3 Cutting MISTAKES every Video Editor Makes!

Do you ever watch your own videos and think Something is off. you have added animations, color grading,
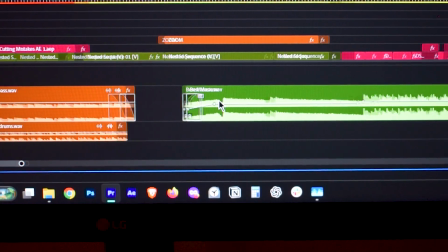8s
even the best music, and all the fancy effects? But still, you feel like Something is off. maybe you don't have an effects problem, maybe you have a cutting problem.
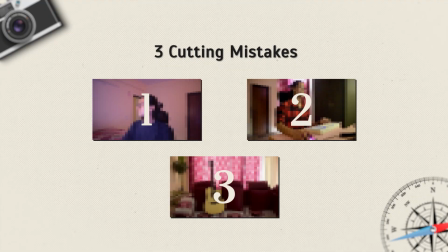26s
So in this video I'm gonna tell you 3 cutting mistakes which editors make all the time, and I bet you are making at least one of them right now. So maybe look out for the first one in this montage.
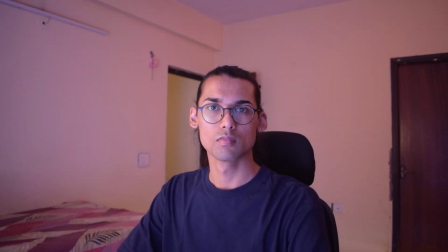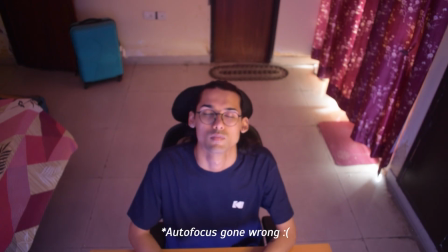Now some of you might have already noticed the mistake. If you did, let me know in the comments. The mistake here is not cutting on the motion. Now if you look at the sequence, we have 3 shots and 2 cuts.
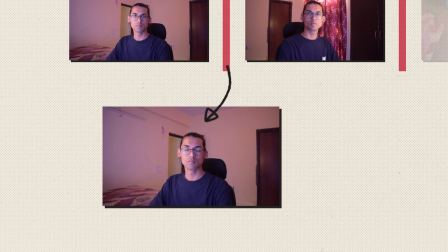57s
In the first shot, before cutting, I have already rotated my head and then there is a cut to the second shot. It doesn't look terrible, but it doesn't look smooth either. And now if you look at the second cut, it's even worse.
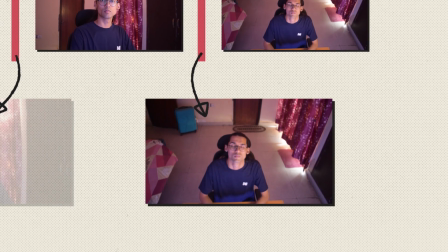69s
I have actually rotated my head before cutting, and even after the cut in the third shot, I'm still rotating my head.
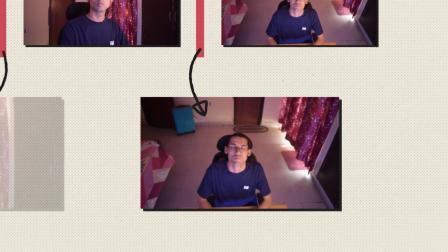76s
Basically, the same motion appears in shot 2 and 3. Now let me fix it and show this montage to you again.
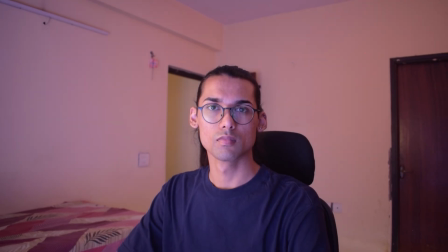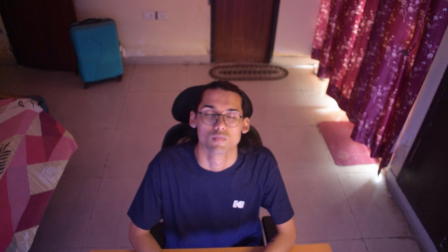Exactly. This sequence looks way better now. I can even show you another example for this.
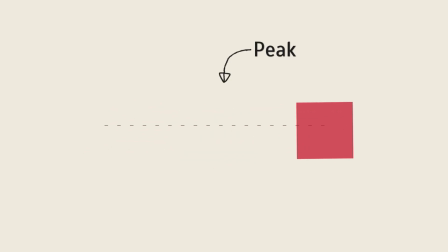98s
Look at the shape morph animation. If I'm cutting at the peak of the motion, where the speed of the shape is highest, the cut looks smooth. But if I cut it anywhere else, it doesn't look that smooth. Obviously, the same principle applies to motion graphics as well. Now, let us look at the second cutting mistake, or the second point. So here is another sequence. Enjoy.
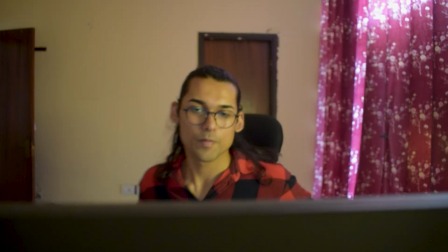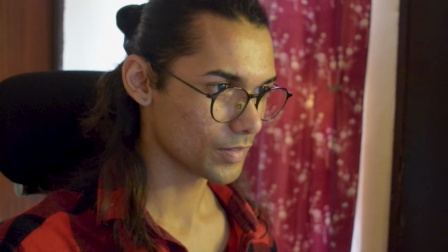Now, maybe look at another version of the sequence.
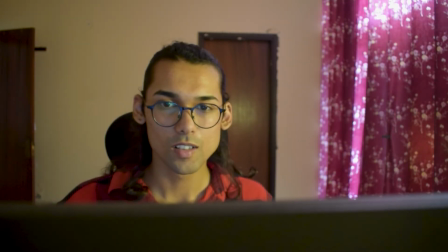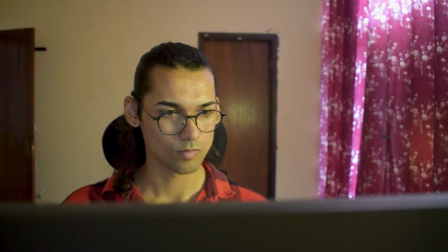Yes, you guessed it right. The second point, or the second mistake, is not using different camera angles or shot sizes.
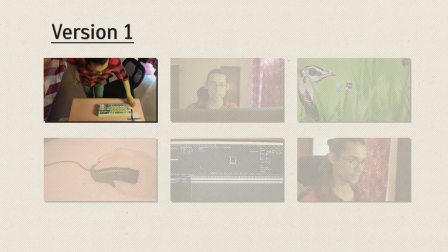153s
So in the first version, we had a top-down shot, a front-on shot, which by the way,
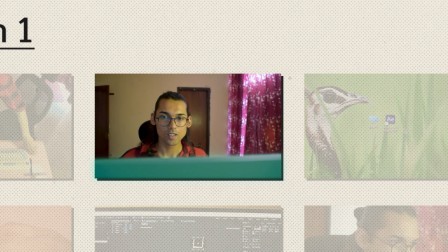158s
my monitor is also visible in the shot, which adds a little more depth to the shot.
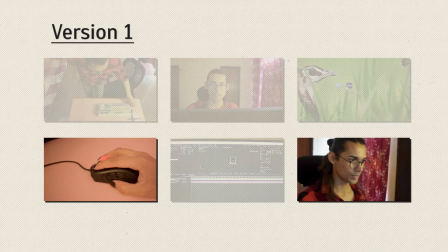163s
Then we have some close-up shots. But look at the second version of this sequence. We only have 2 types of shots. So obviously, using different shot sizes and different shot angles makes your video look a lot more interesting.
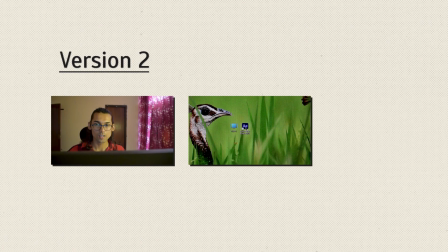176s
But the second version of the sequence isn't completely useless. Why is it not useless? I'll explain that later in the video, because that's a secret. Now let us look at the third cutting mistake, or the third point.
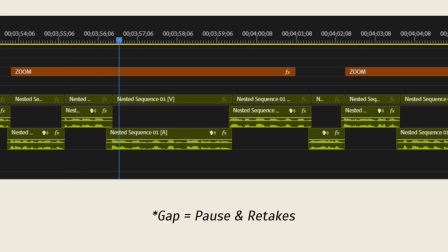189s
Take a look at this video itself. To fill these gaps, I have used jump cuts a lot in this video.
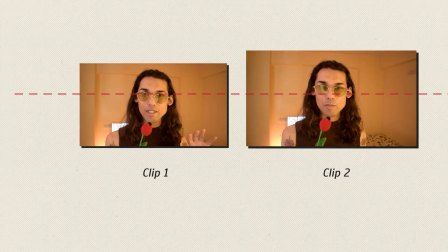194s
But while we are jumping from the first clip to the second clip, we need to make sure my eyes in the first clip and the second clip are at the same level.
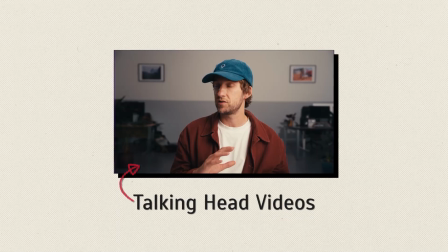203s
This is because in talking head videos like this, the viewer's attention is on my eyes. Therefore, we need to make sure the focus area, which happens to be my eyes in this video, needs to be at the same level even after the jump cut. Now if you use Premiere Pro to edit your videos, I have a small tip which can actually save you hours, if not days, while editing your videos.
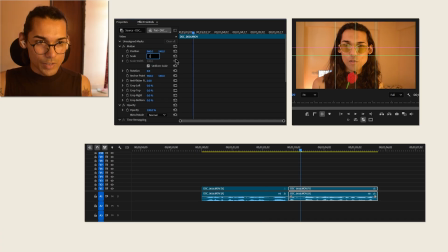224s
Now every time I need to zoom in, I'll need to select this second clip and then change the value of scale of this clip and then adjust this eye level. Instead, what we can do is put an adjustment layer here. I'll split this adjustment layer from here, put this effect known as transform on the adjustment layer.
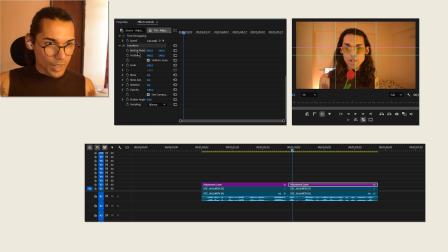242s
I'll select this property known as anchor point in this transform effect.
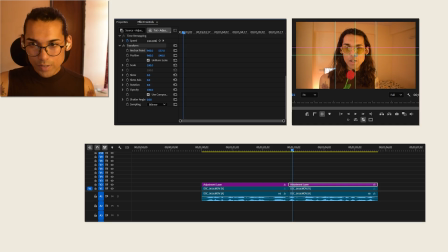247s
I'll have this crosshair kind of thing, and I'll move this crosshair up to this point where my eye level is. I know this weird thing will happen where the level of my video will change. I'll just copy this value of anchor point to the position.
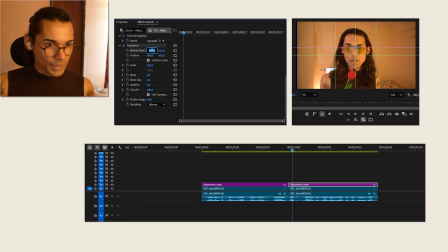263s
I'll actually move this a little left as well for this case. Now I think we are perfectly fine. Now every time I need to zoom in, I just need to change the scale value of this, and now we automatically zoom into the eyes without changing the position value of the clip again and again.
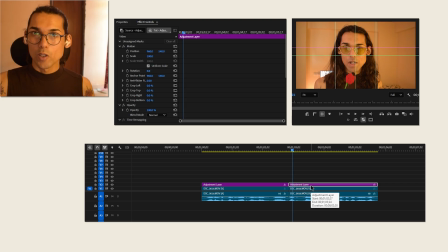282s
And this adjustment layer right here can be copied and put on the top of another clip, and we'll just need to change the value of scale.
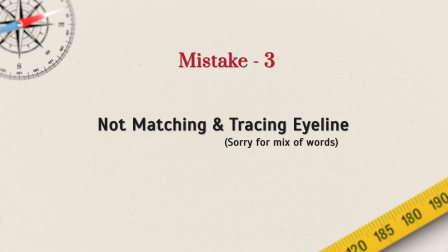289s
I think I do deserve a like for this. Now this matching of eye level or tracing the viewer's focus area is not limited to my eyes only. It applies to a lot more more things. I mean, take a look at this sequence.
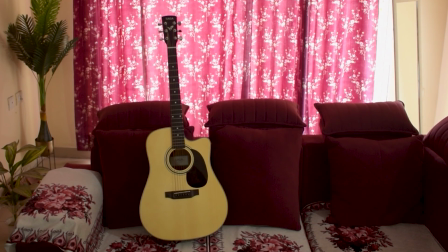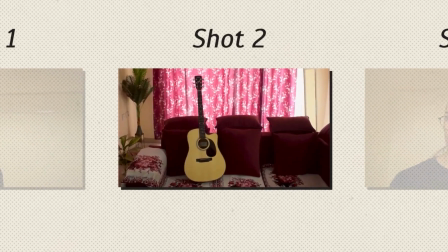309s
Now you might have noticed before cutting to the second shot, which happens to be my guitar, my eyes are looking at the left side of the screen.
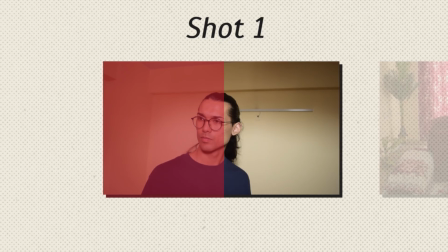318s
Therefore, the audience or the viewer is subconsciously expecting something on the left side of the screen in the next shot.
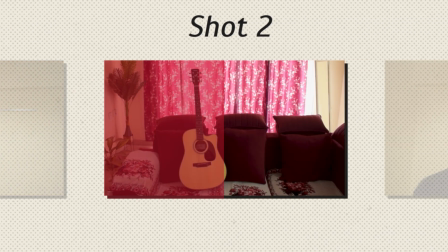325s
That's why I placed the guitar on the left side of the screen to maintain a visual continuity in the sequence. Crazy. I know, right? I do deserve a like for this. Yeah. Okay, so before ending this video, I need to tell you why that sequence was not completely useless. So that is like pretty straightforward, honestly.
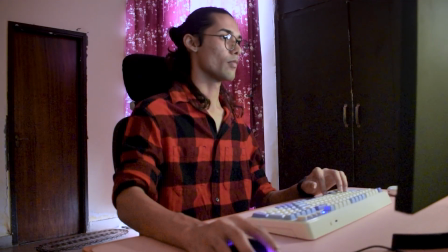344s
If I want to actually make a sequence look boring, or I want to convey this message to the audience,
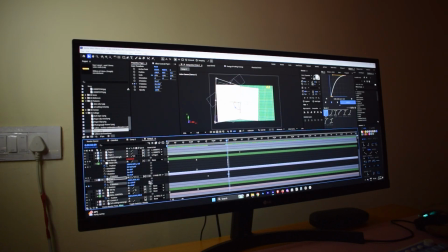352s
or like I want to convey this emotion to the audience that I'm actually not enjoying my time editing or sitting on the computer,
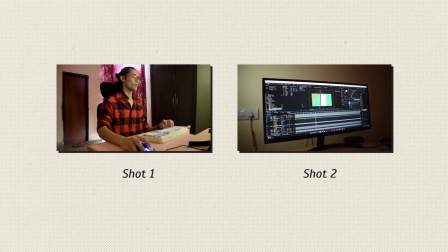359s
I can intentionally choose not to use different shot sizes and
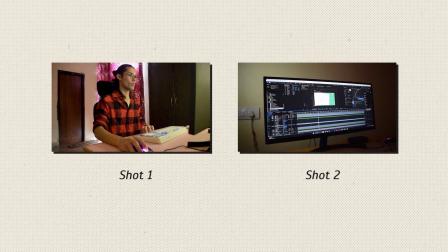364s
different camera angles and even use less cuts to show that I'm not enjoying. Am I right or am I right?